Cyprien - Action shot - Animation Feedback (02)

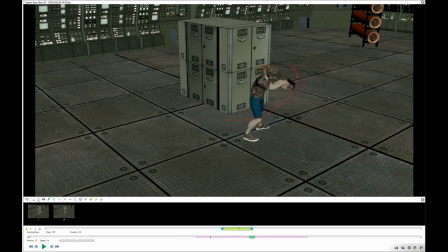(24:52)
It would feel a bit more in terms of trajectory, of course. Anyway, yeah, here it starts to ease in a bit too early. So yeah, you could definitely have a stronger pose here, here.
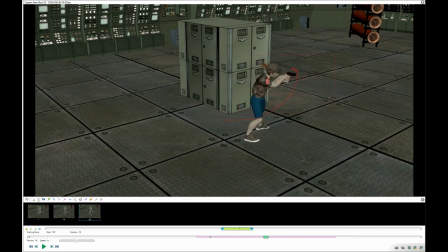(25:11)
Well, it seems like the rig is weirdly affected here. Um, all this area here looks a bit off, but I would definitely have like a, yeah, a stronger pose here.
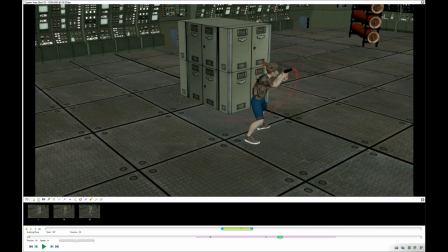(25:33)
At first, at least, at the end of this action, and then here the settling, I would go back to. But you see how weak that pose look? Doesn't look pro at all. Doesn't look like the guy knows what he's gonna do. And it doesn't look like a fire pose as well.
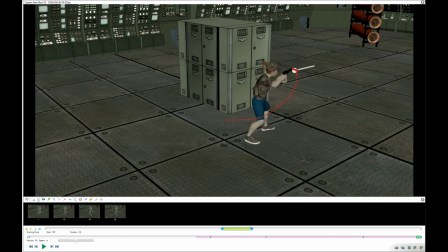(25:52)
A shooting pose, sorry. So yeah, you could work on this pose a bit more. Um, have a wider stance. It would look cooler. Maybe that was not your intention, but oops. Yeah,
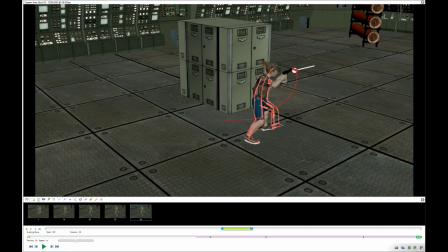(26:13)
this is quite nice. The chest action that you have. Maybe a bit of rotation here. Oh, it's a bit.
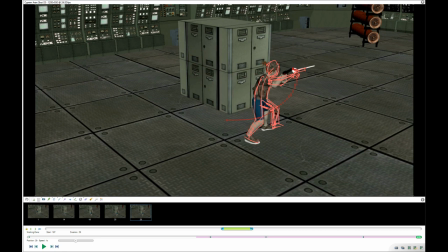(26:33)
That would look a bit better, I think. The pose could be a bit improved, yeah, a bit more appealing. Okay, so
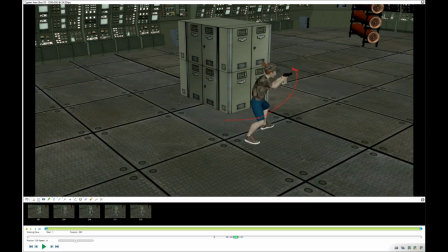(26:50)
the recoil, I guess, could be improved. Um, Again, check your feet and add more details. And you see here,
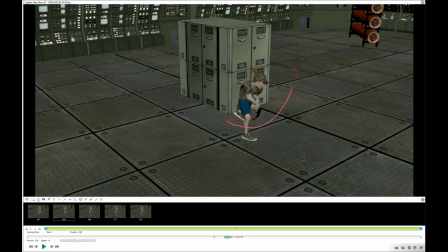(27:05)
uh, this foot here is going into the ground and doesn't move at all. Here, like especially how fast this action is, the feet would definitely,
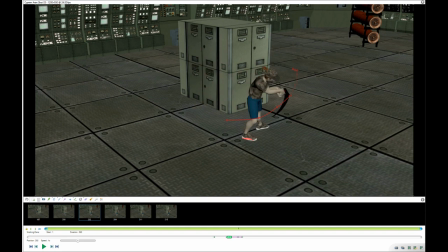(27:20)
or this foot at least, it would definitely either slide a little bit, and again not on the same uh, not on the same pivot point, but like most likely it would
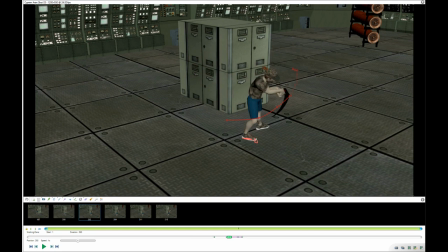(27:39)
slide from the let me redo that. It would slide slightly and also rotate a little bit, if it makes sense. So like this would rotate a bit more, and the top,
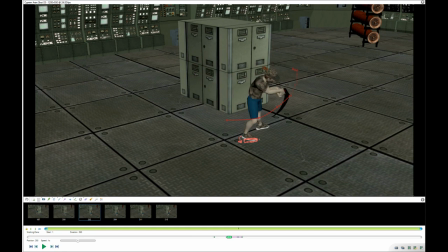(27:58)
the tip of the foot would slide a little bit, if that makes sense. Like it would definitely, and same for the readjustment here. When the weight is on this leg here, like it would be a bit more on, the weight would be a bit more on his toes,
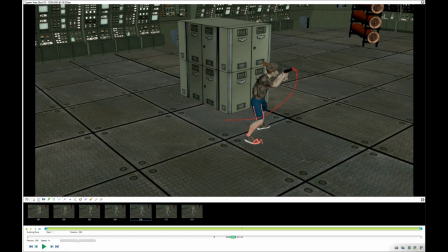(28:17)
and maybe the heel would readjust slightly, so like a bit of rotation here to move the back of the heels, just slightly, I'm sure, or a bit of rotation.
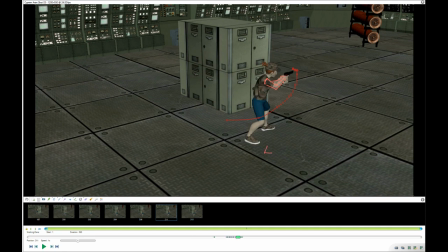(28:30)
This is if this is from if this is a view of the back of the shoes, like, and this is, oops, sorry, and this is the ground, like make the shoe rock a little bit,
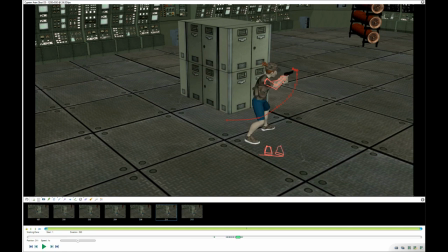(28:49)
you know, to have the weight a bit more here rather than on here, just add a bit of detail basically.